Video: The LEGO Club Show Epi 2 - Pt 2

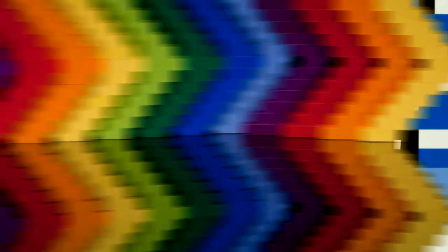Welcome back to the LEGO Club Show! At the LEGO Club Show, we love to build with LEGO sets. But recently, we learned about a different kind of building from our talented friends at Cartoon Network and Turner Studios. You see, this crew builds with light and 3D animation programs to bring creatures to life in the live-action movie Ben 10: Alien Swarm.
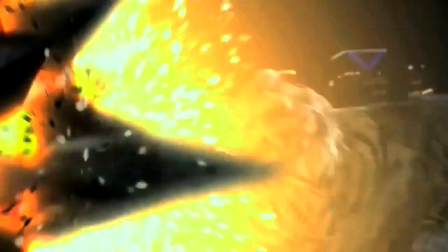So we know you've already seen the movie, but have you seen how it was made?
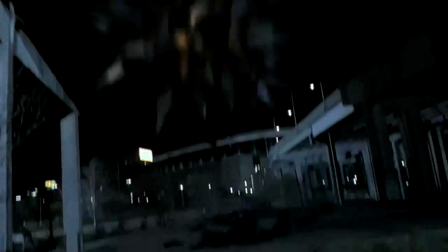Cartoon Network wanted to give the LEGO Club a sneak peek at the creation of Ben 10: Alien Swarm.
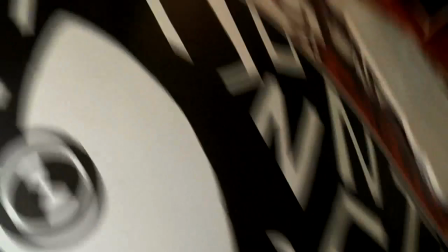So we headed off to their headquarters in Atlanta, Georgia to check it out.
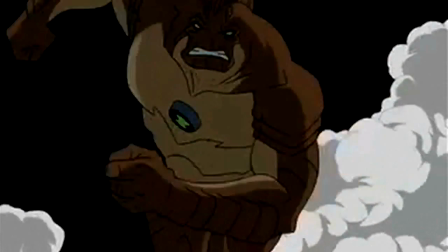On this visit, we're not going to be looking at the Ben 10 cartoon.
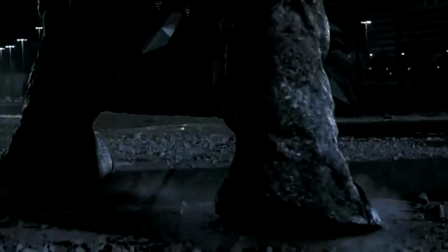Instead, we're going to watch how this talented team made these cartoon heroes, villains, and aliens come to life in the live-action movie Ben 10: Alien Swarm.
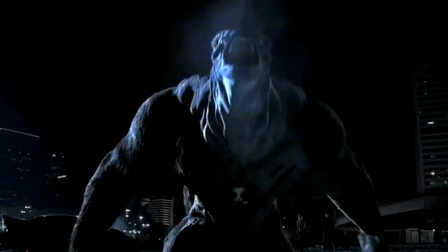Are you ready? Here we go. My name is Mario Orlando. I'm one of the animators for Turner Studios, and we work on the Ben 10 movie. The first step in the process is creating a model of the character. So this is one of the characters for the movies.
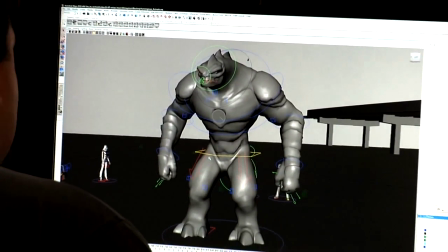His name is Humongosaur. First step is we just build the character out of one point at a time, and this is all detail, the wireframe detail that you see here. Then after that, we move into rigging, where we create all the bones for the characters.
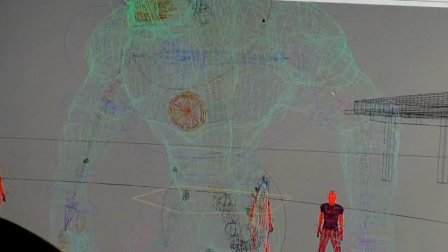So there you can see that there's bones for the arms, the clavicles, and all that.
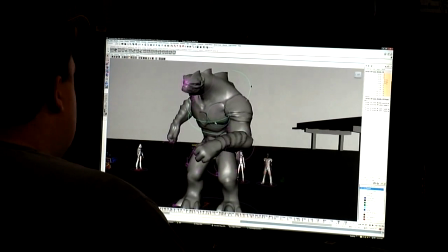Then we move into the animation stage, where we can take the controls and be able to pose a character to kind of cool poses and things like that.
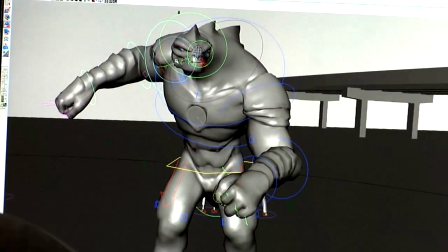It's kind of like virtual puppetry kind of thing.
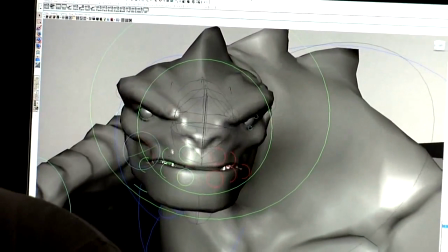We also have animation controls, so we can make him angry, things like that. And that's how we animate the character. After I'm done with the animation, then I hand it off to Andrew, and that's where he does all the shading work. My name is Andrew Weiler, and I was the 3D supervisor on the Ben 10 movie. One of my main responsibilities was to come up with the surface properties for the characters.
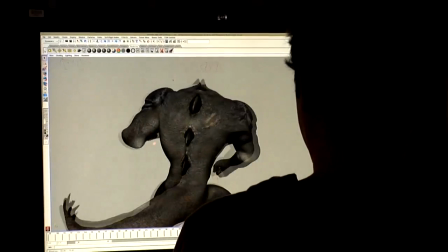Like Humongosaur is kind of scaly, looks sort of like a rhinoceros, coming up with a look of his texture and his color.
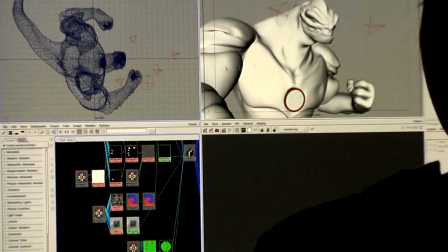When I get Humongosaur from Mario, it looks just gray like clay. It doesn't have any of the details or characteristics that would make him look realistic.
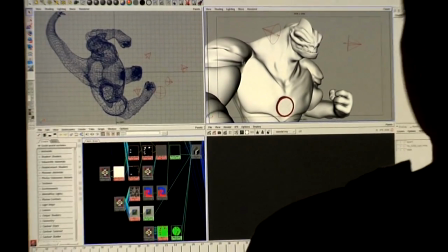So my job is to go in there and basically to create his skin, to create the color,
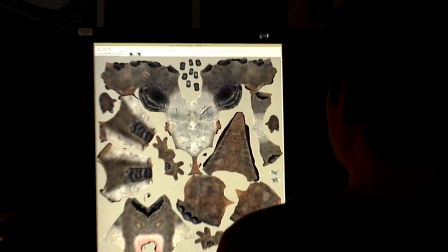all the little textures and all the details that make him come to life and look realistic in the environment.
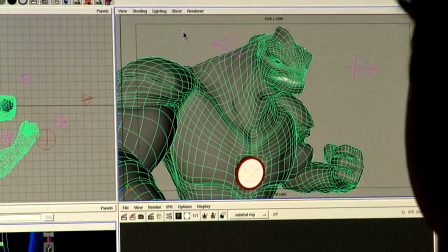So here we're going to take a look.
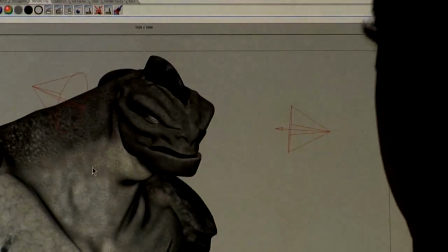We're going to wrap that texture around this 3D model, and you can see this defines what he looks like.
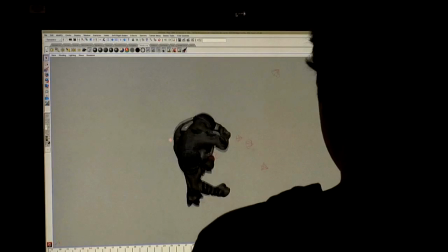In this view, this isn't the final lighting, but you can see that he's starting to take shape. So once I'm finished building his skin, I'll pass it off to Sydney, and she'll start doing the lighting. My name is Sydney Brinson, and I'm a 3D animator at Turner Studios. I primarily worked on lighting and dynamics in Ben 10: Alien Swarm. And after I receive a file from Andrew, after he's completed the texturing and some dynamics, I set up virtual lights to make our scene look like it's actually integrated with the background footage.
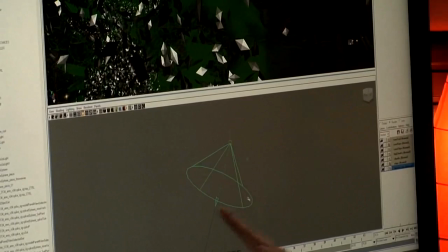This right here is what one of our lights looks like. It's very similar to a real-world light, and it acts similarly. So in this scene, Humongosaur is battling the spike sphere, and there's interactive lighting so that when he smashes the sphere,
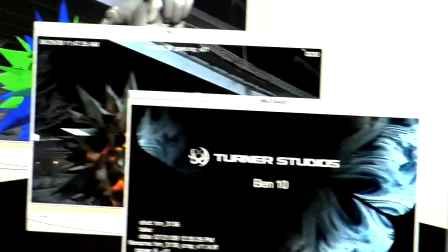lighting lights up his body, and we also set up lighting for the background so that he looks like he was actually in that environment.
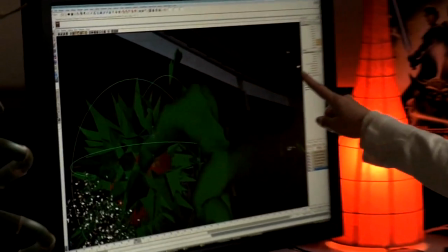So we look at lighting from the back plate and find where most of the lighting directions are coming from,
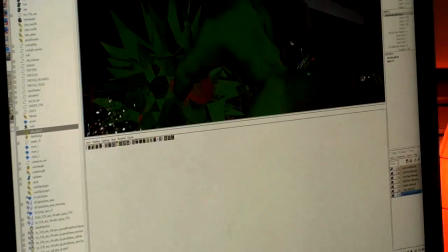and then we try to match it so that our lighting on our 3D characters actually matches the back plate,
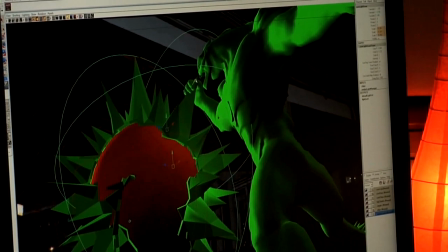so that way when the compositors get it, it actually looks like it all belongs in the same environment.